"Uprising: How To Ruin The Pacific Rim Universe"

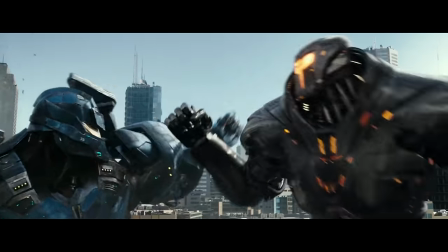496s
However, even with the slight coolness of this battle,
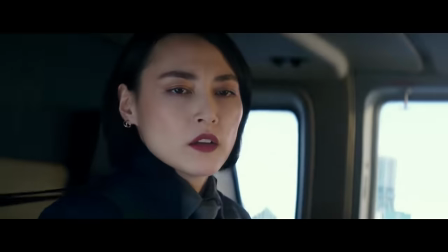499s
you can't help but be reminded of how much better it would have been if it had the realistic weight and feel of the Jaegers that Pacific Rim had.
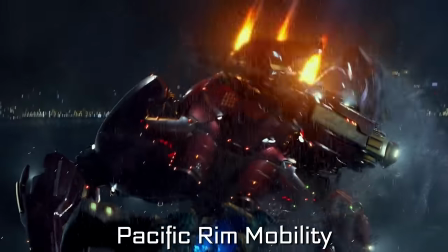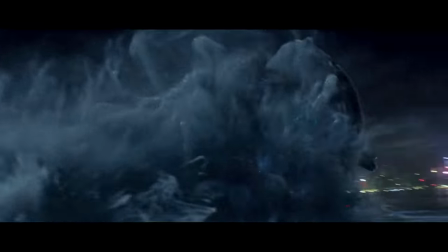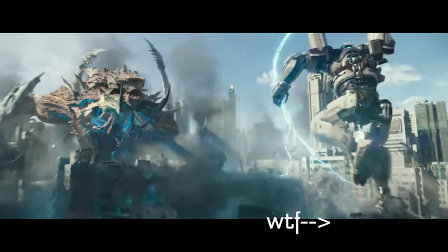517s
This building right here should just have a massive hole in it. I mean, this robot weighs like thousands of tons.
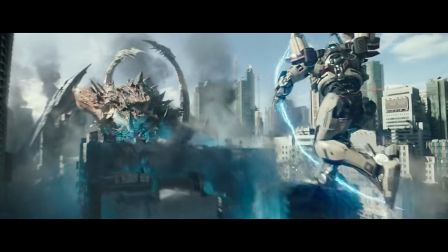523s
There's no way this building is capable of sustaining that weight.
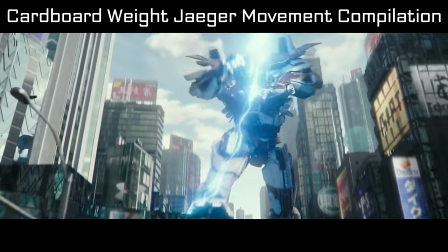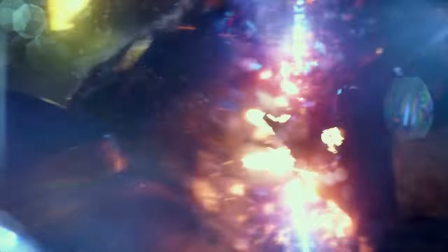533s
Since we're on the topic of movement, let's talk about how this could have been so much better.
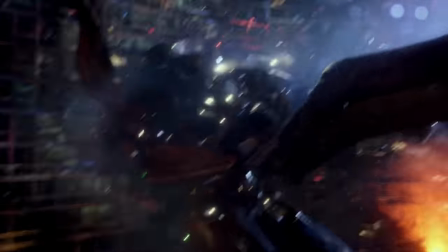538s
Part of what made the movement of Pacific Rim's Jaegers convincing was how the pilots themselves moved.
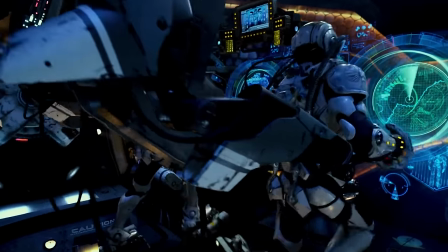543s
And a quick comparison will show what I'm talking about.
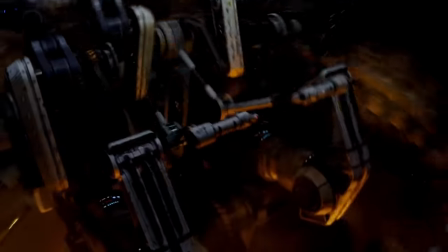545s
In the original, they had to push and pull on the mechanical parts connected to their limbs, straining to lift the arms or the legs whenever they move.
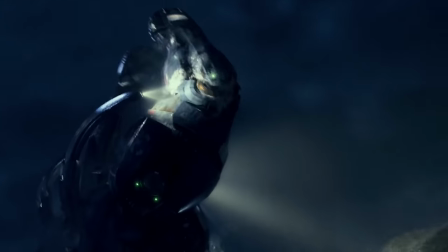553s
This seriously helps emphasize the size and weight of these machines, as it feels like they're genuinely lifting hundreds of tons with each movement of their body.
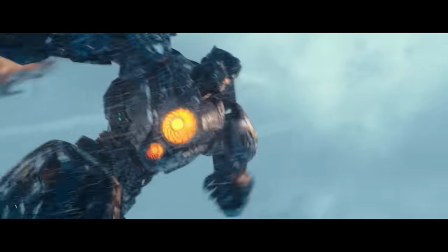562s
But in Uprising, it looks like they're running on a treadmill.
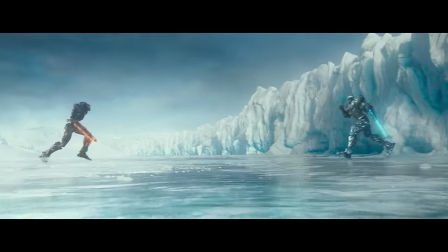566s
Not only does the pace at which they're moving not always match the actual movement of the Jaegers, but they're literally just moving at normal speed.
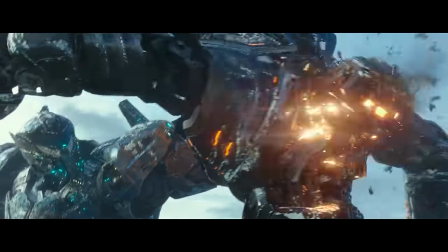573s
I mean, look at these punches. They're not slowed down at all. There's no weight behind any of this.
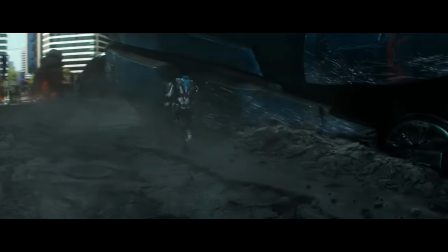578s
We also have to keep in mind a key trait that makes things realistic, whether it be a fictional character,
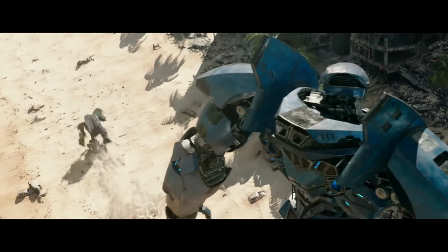584s
world, or giant metal robot, and that is imperfection. In the real world, nothing is perfect.
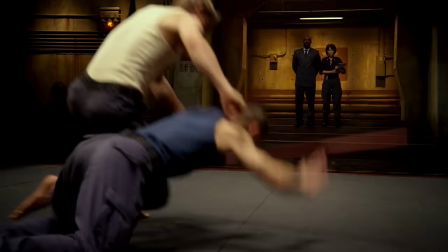590s
There's always some flaw, some aspect that could be better. Our giant metal Jaegers are extremely powerful, but they're slow,
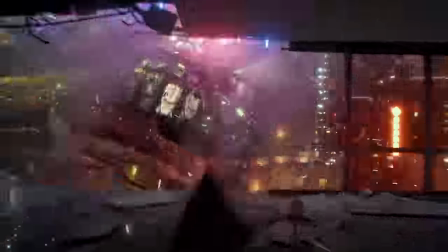598s
heavy, and can cause tons of damage to the city, like completely destroying the roads that it steps on.
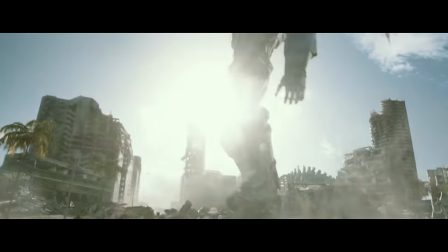604s
In Uprising, however, the movie seems to toss a lot of these imperfections away.
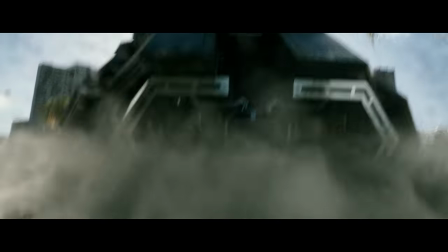609s
For example, when they walk around in the city, only the first few inches of road or pavement get crushed.
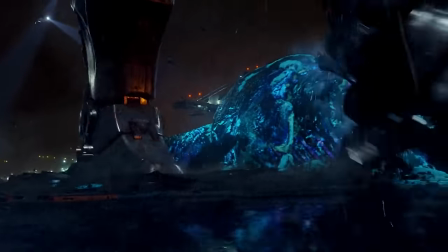614s
Look at how it is in the original. That is how a road is supposed to act under this sort of weight.
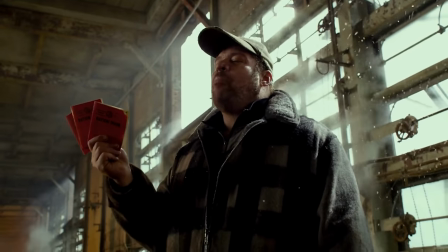619s
This, this is bullshit. But going back to imperfections, the world of Pacific Rim is filled with them,
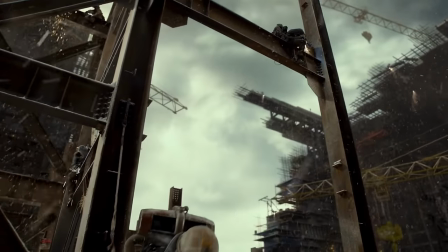625s
with some of them even helping the world building as well as advancing the plot, like for example the Wall of Life completely failing.
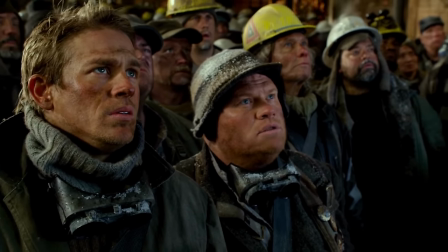634s
Not to mention all the problems with the Jaegers,
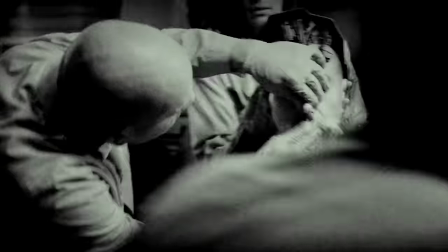640s
like the early models permanently damaging their pilots because of the neural load. And we weren't just told that, but we also saw it through Marshall.
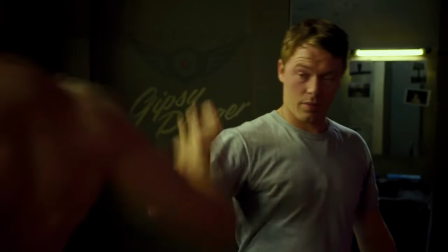648s
And as for our main characters, well Raleigh and his brother are far from perfect. Before we even got to see them in action, we already knew their flaws.
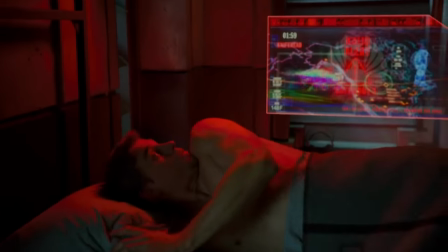656s
Before we saw what made them great, we first saw what made them human.
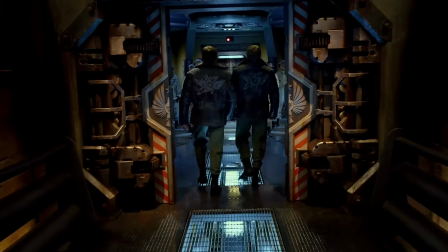665s
And that's how it should be, as that makes everything all that more interesting. In Uprising, however, this is not the case, and I'll use Amara as an example.
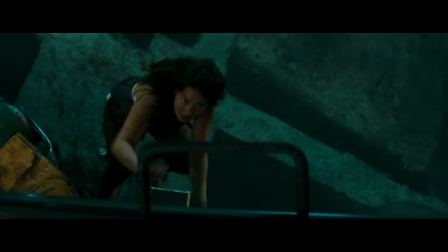673s
Right off the bat, she's constantly one-upping Jake. She steals the valuable component before he does.
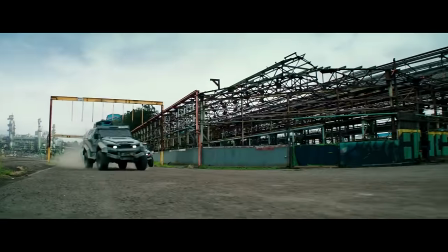679s
She builds a Jaeger by herself. The cops are led to her hideout and Jake is the one at fault.
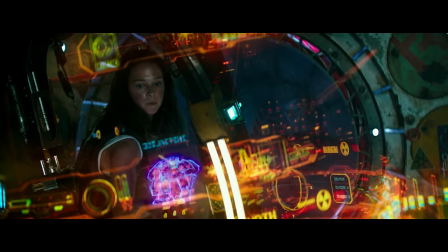684s
She uses Crapper for the first time and it works flawlessly. Everything being shown is just pushing her higher and higher up, but as the film does this,
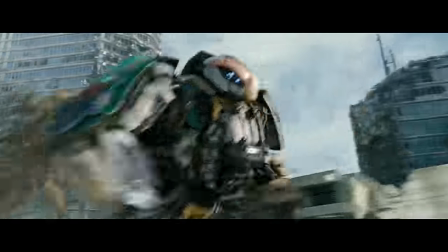693s
it's simply pushing the audience farther and farther from the possibility of liking her as a character.
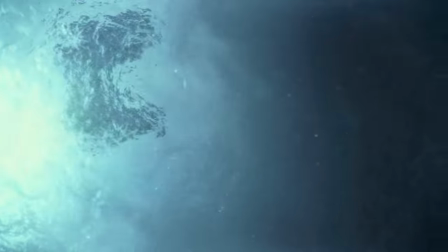698s
Now in my last Pacific Rim video, I already talked about how to make a Jaeger feel good.
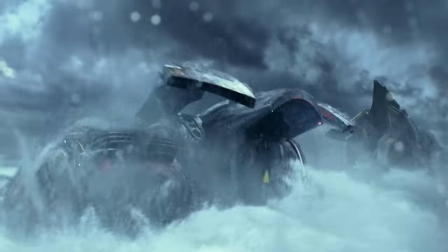705s
Instead of repeating myself, I want to point out some other elements that help create a terrifying sense of scale.
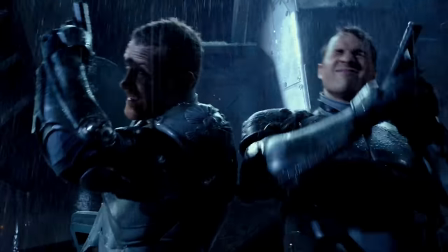712s
Like, for example, rain. Yes, rain.
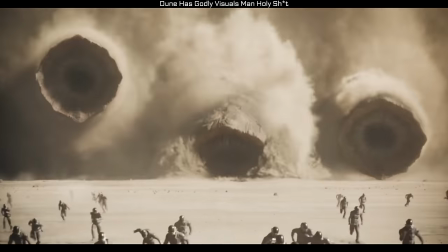715s
Really, any sort of particles work, like dust and sand, but water and rain works especially well because it makes stuff look cool in the process.
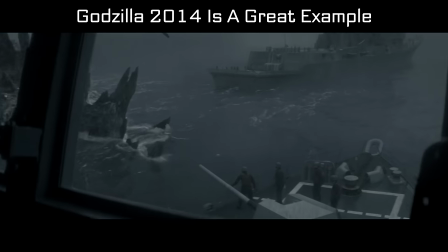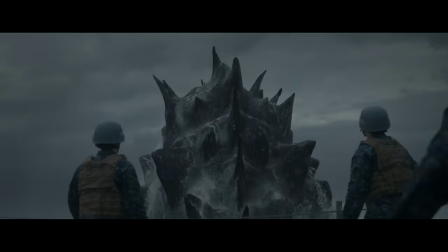728s
Look at how the rain bounces off its skin and really makes you feel the immense scale of this creature.
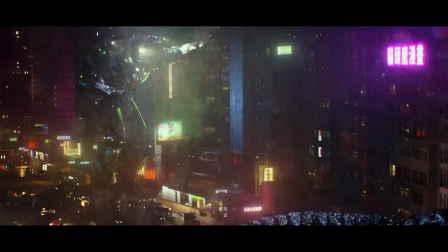734s
Not to mention it just blends perfectly with the nighttime setting, like in the original Pacific Rim. So what's up with rain?
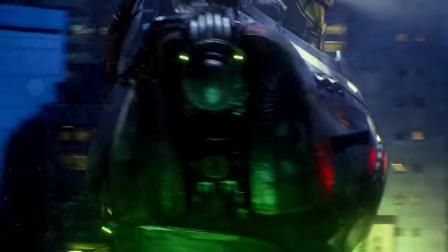740s
Why does it make stuff look big? Because it allows you to have a constant thing to compare the Jaeger's size to.